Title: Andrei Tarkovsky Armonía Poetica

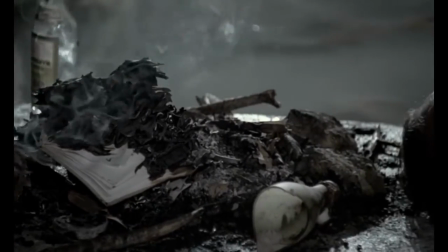4:09 Or if you want to give a particular item a sense of gravitas, crinkled pages and jagged bumps will remain in the mind of the viewer.
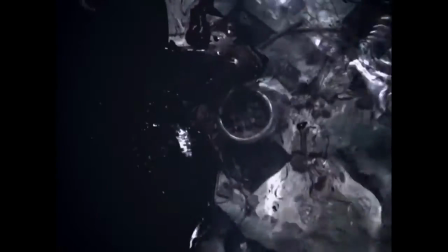4:17 Any subject in the frame has this effect. Making it feel real makes it feel relevant.
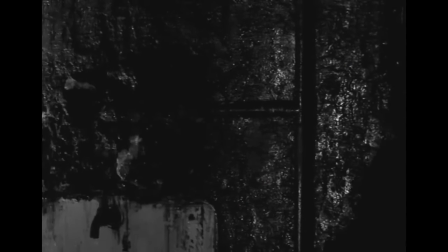4:23 Tarkovsky uses textures in a way that they develop these associations to the viewer.
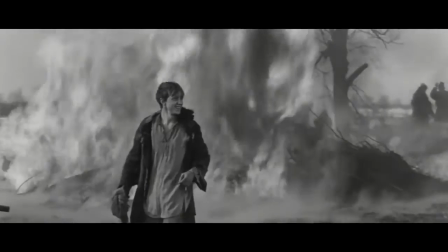4:28 Rising smoke and tattered fabric may look good, but the emotional intensity that a tangible ingredient can bring is far greater.
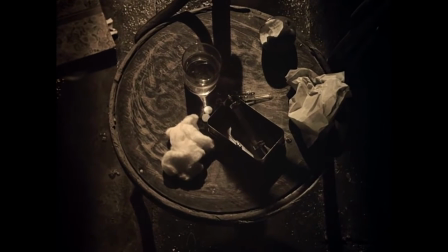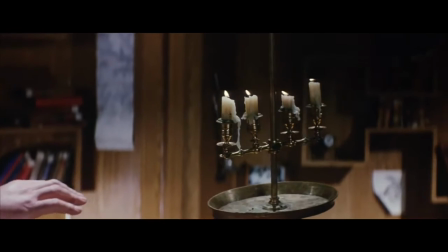4:44 Most of Tarkovsky's methods, above all else, were used to create atmosphere, and his moods can't only be seen, they can be heard.
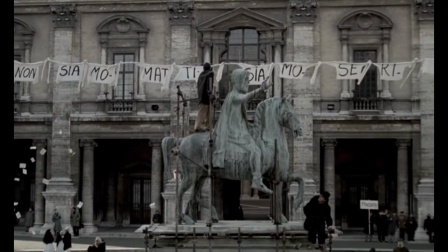4:52 One thing about Tarkovsky films is that they're some of the quietest films you'll see.
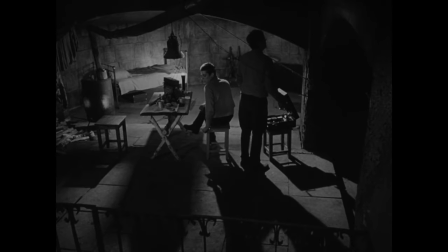4:57 Тишина-то какая.
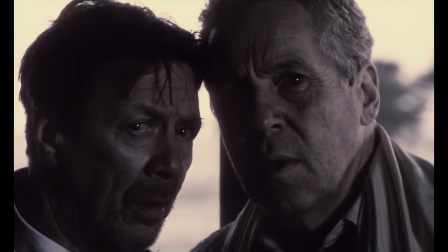5:02 silence is a great way to build anticipation to something, and a contrast of silence with noise is a terrific juxtaposing technique.
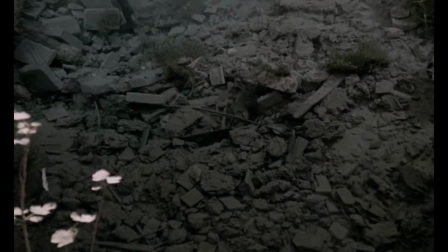5:10 But Tarkovsky typically settles on a middle ground between the two. When creating a scene, Tarkovsky isolates one sound and enhances it.
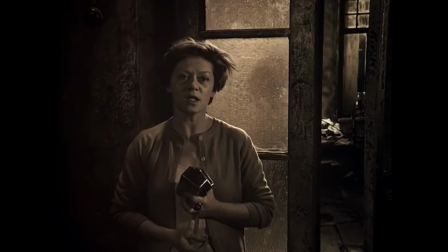5:18 It could be the dripping of water,
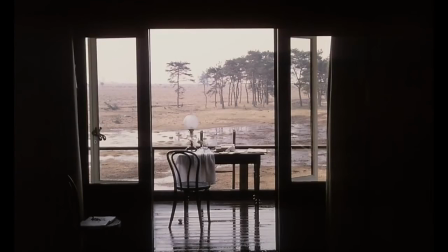5:24 or the crackling of fire.
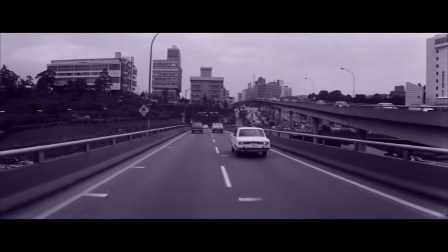5:29 Some films work best at capturing the reality of all sounds in the scene. That's realism.
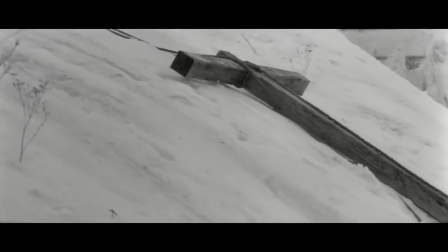5:35 But it doesn't necessarily denote artistic merit.
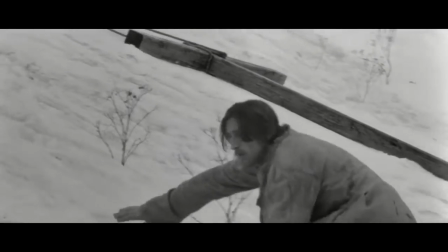5:39 With Tarkovsky, he chooses those sounds that correspond with the emotion in an image and singles them out.
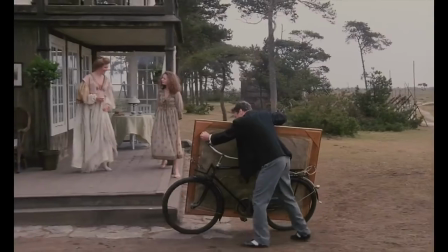5:45 Simply put, he chooses the elements that have great significance to his subject at that time.
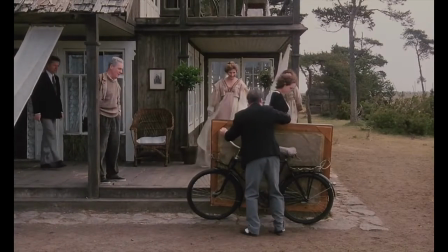5:51 Your character may not remember everything about a single event, but they may remember the sound of their heartbeat.
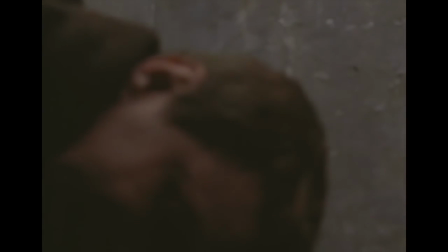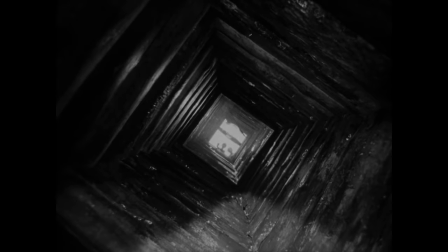6:04 This brings me to an aspect of Tarkovsky that I feel can't not be mentioned when discussing his work.
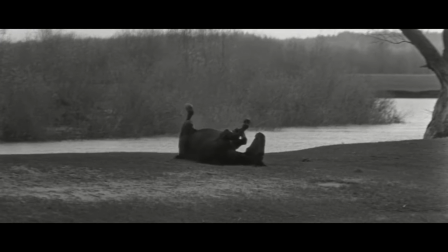6:10 What do his movies mean? Tarkovsky hailed from the school of thought that art couldn't be explained from a purely intellectual perspective,
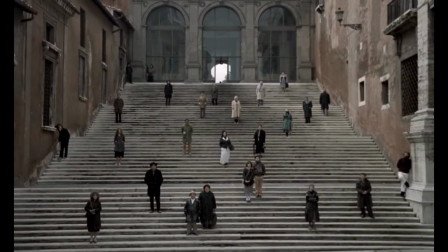6:18 so I don't feel as though it's right to analyse it from a purely intellectual perspective.
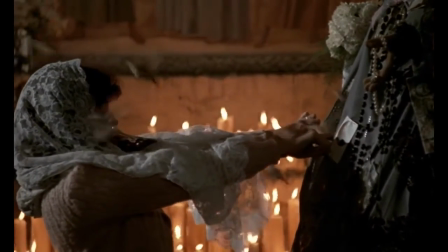6:22 The thing about the perception of Tarkovsky's films is that people think they're difficult to understand and try to decipher what everything means,
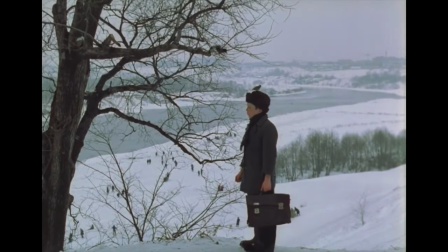6:30 but Tarkovsky's films are mostly assembled through intuition.
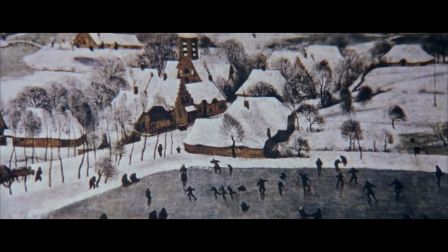6:34 The notion of order in life is an abstract one, and this is reflected in his cinematic streams of consciousness.
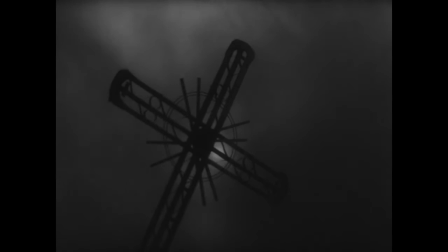6:41 His films don't come with prepackaged deductions. In there lies a truth, but one that must remain unknown to audience and artist alike.
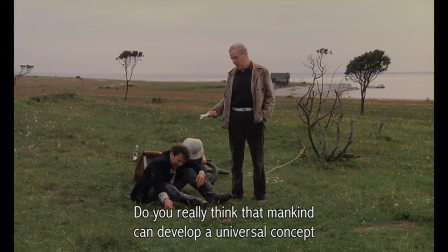6:51 Ja, men tror du verkligen att människan skulle kunna finna på en konstruktion, en universell konstruktion, skapa en modell så att säga av den absoluta lagen, den absoluta sanningen?
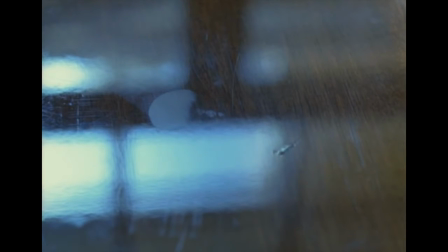7:02 If there's one thing I want to achieve with this video, it's to give people a greater understanding and appreciation of Tarkovsky's approach.
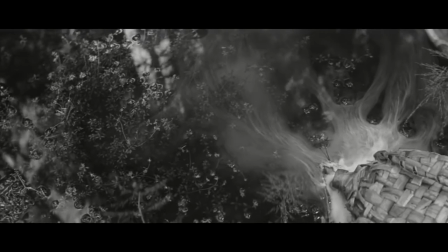7:10 Contrary to popular belief, Tarkovsky avoided arcane symbolism in his work.
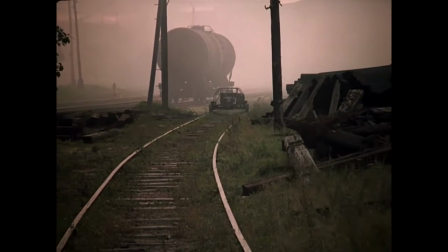7:15 Using a symbol in a film means that you've created a definite meaning, but art should be left to interpretation.
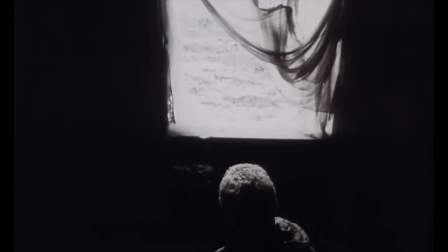7:23 Tarkovsky's aim was to have the audience discover meaning for themselves,
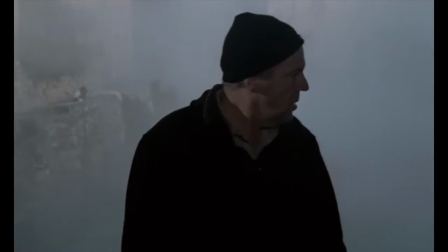7:27 and when the methods of a director remain a mystery to the audience, they're inclined to find significance in that reality.
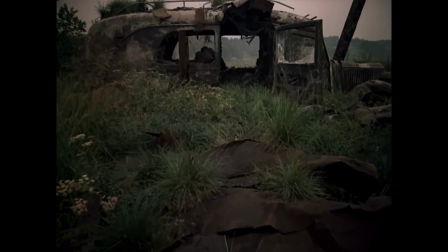7:33 We think further on that which we don't understand. Regardless of the explanation of the zone in Stalker or the ocean in Solaris,
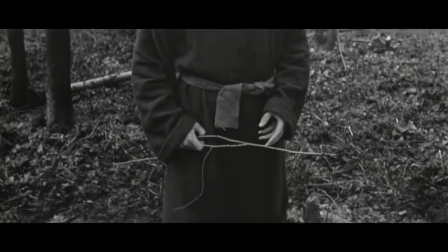7:42 it's the ambiguity in moments like this that allow the audience to develop their own meanings based on their own perceptions.
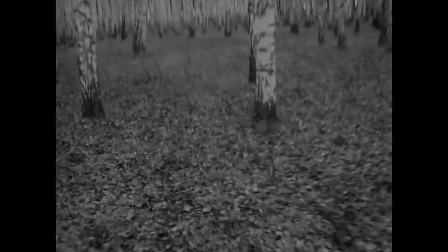7:49 And so the elements of Tarkovsky films that appear to carry some grandiose suggestions aren't symbolic, they're purely atmospheric.
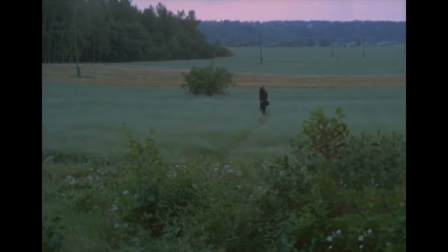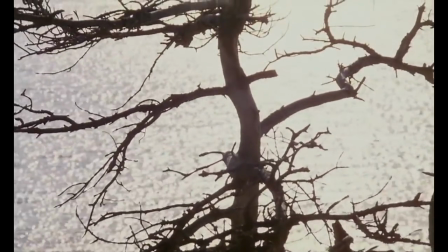8:06 It's a way Tarkovsky brings the real world into the film to garner an immediate emotional response from the viewer.
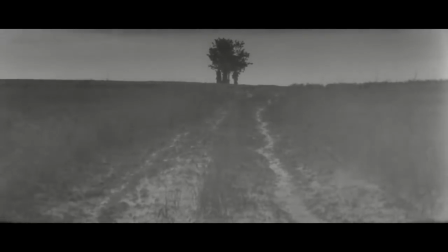8:13 We've been taught to search for answers, but sometimes a scene is what it is.